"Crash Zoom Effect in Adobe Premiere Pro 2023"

In this video, I'm going to show you how you can create this super zoom effect inside of Adobe Premiere Pro. It's actually much quicker and much more simple than you would believe. So before we jump into Premiere and start to animate this super zoom effect, first we just need to get two shots.
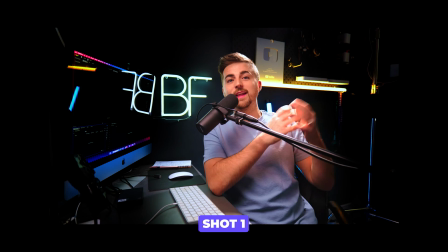0:17 We need one wide shot and we need one shot framed up very similar, but just tighter.
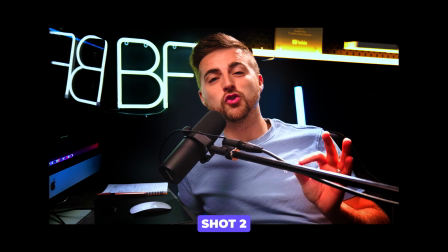0:23 So you're just zooming in on the lens. And essentially, we're just going to take the wide shot and create a movement to turn it into that close-up. So once you've got that, let's jump into Adobe Premiere and let's complete this effect.
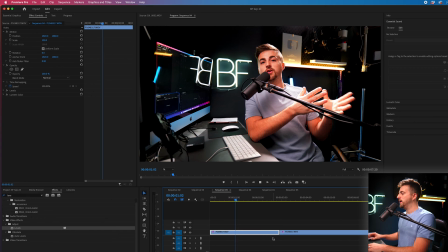0:34 So once you've got your two video clips imported into Adobe Premiere Pro, you can see this is my wide and this is my close-up. Two different shots. All we need to do to marry these together is to actually just overlap them to begin with.
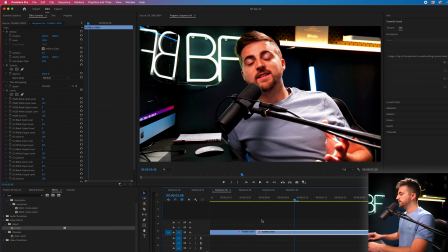0:48 So we're going to take our close-up and we're going to drag that onto video layer two.
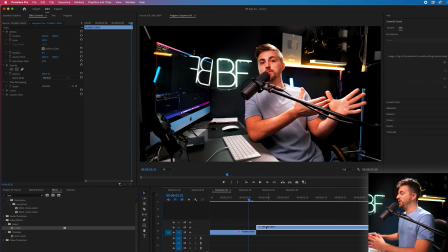0:53 Then we're just going to take it back one or two frames. It doesn't need to be much.
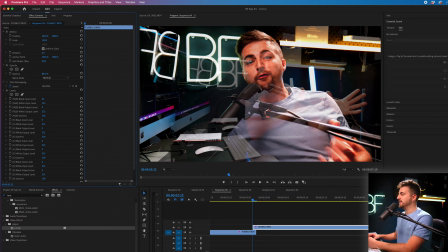0:58 And then on video layer two, we are just going to reduce the opacity. So you can pull it down to 50%, 70%. It's completely up to you, but you just want to be able to see both layers. So as you can see, we've now got both of our clips sitting next to each other.
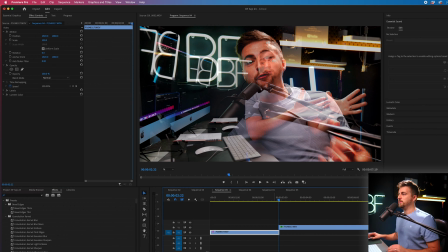1:13 I've pulled the opacity down. And now we just need to marry these up. Now you could go into motion and animate the scale and the position here, but we don't have the option to adjust motion blur or add motion blur later on using the motion tab. So instead, I'm going to search for transform in the effects tab. So that should be under video effects, distort, transform.
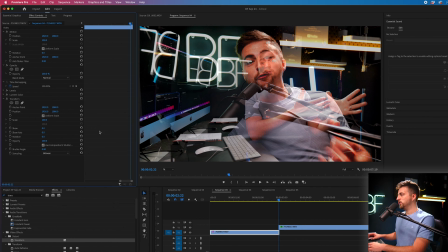1:35 We're going to drop that onto video layer one. Then we're just going to create a new keyframe on scale and position at this point in time. And we want to make sure we're only affecting video layer one here. So we go to position, create a brand new keyframe there.
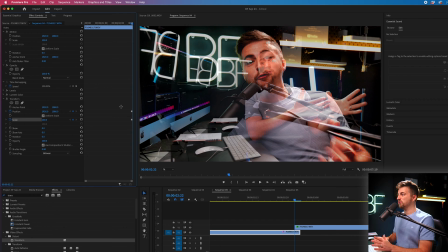1:49 Then we'll go to scale and create a brand new keyframe there. And then we'll go maybe three frames to the left and create a new keyframe on position and scale. Now we're going to go to the last set of keyframes, so the overlaid keyframes. And we are just going to zoom in. So we'll go to transform, go to scale, and we're just going to adjust the scale.
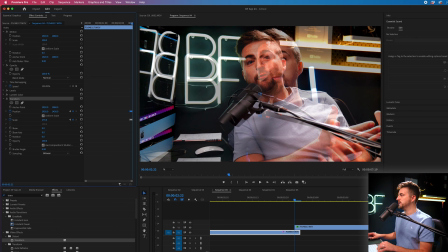2:10 Then if you go to position, you can just adjust the position and just make sure that the eyes are matching.
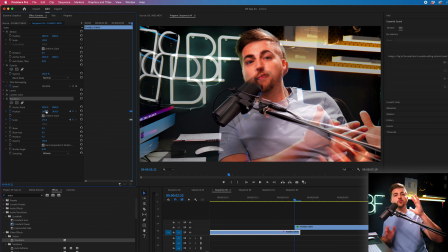2:16 This is generally what you want to match up. You want to try and match up the eyes if you are zooming in on a person, because that's generally where the eyes will go.
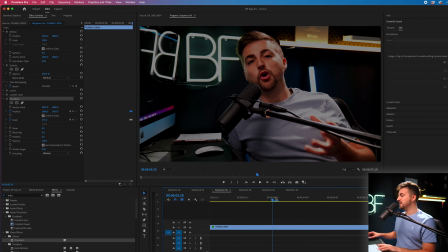2:24 So if we just quickly watch this, you can see that is already looking quite convincing. So feel free to clean this up as much as you like, but for me, that works.
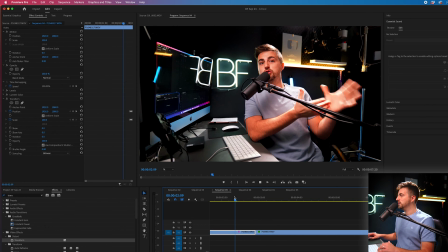2:34 So I'm just going to put video two back in its place. We'll increase the brightness on video layer two again. And that is essentially the bare bones of the effect now complete. But we are going to start to clean this up now.
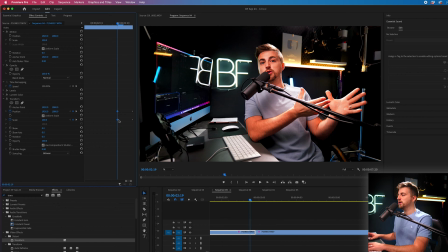2:50 So on these first set of keyframes on that motion, we're going to highlight both, right click, temporal interpolation, and select ease out.
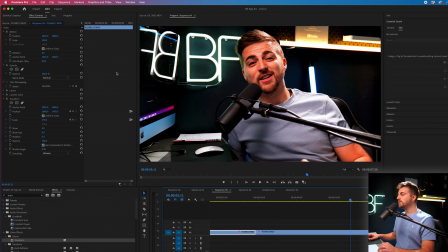2:59 All of a sudden that looks a bit nicer. We are going to do the same on the second set of keyframes.
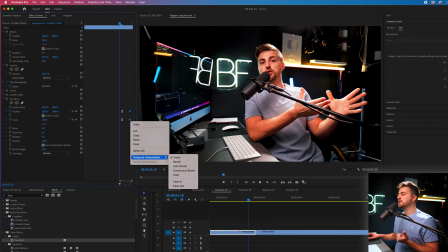3:05 So select those two keyframes, right click, temporal interpolation, and select ease in this time.
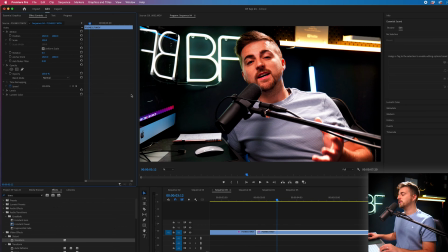3:12 So that looks a lot better already.
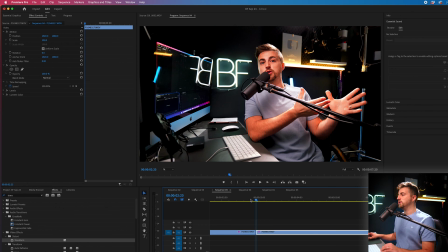3:14 Now, at the moment, if you were doing this for real, so if you were doing this with a camera and you were zooming in the lens, there would be some motion blur.
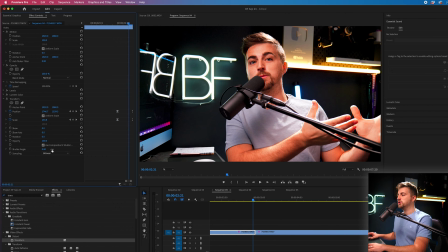3:23 So we are just going to go halfway through that motion, go to use composition shutter angle or shutter speed and deselect it. Then we're going to pull the shutter angle up to 180 and you can see we've got some motion blur. And of course, if you were doing this effect in real life, you wouldn't just snap in and go straight into a locked off shot.
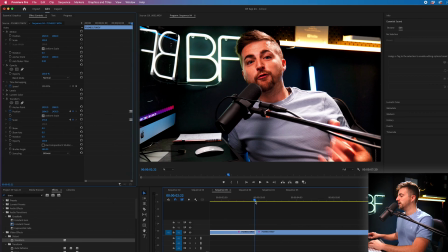3:43 There'd be a little bit of a ricochet afterwards. So we're going to go to the first keyframe on the second video clip. We'll go to transform, drag that onto video layer two, go to the very beginning and create a new keyframe on position and scale.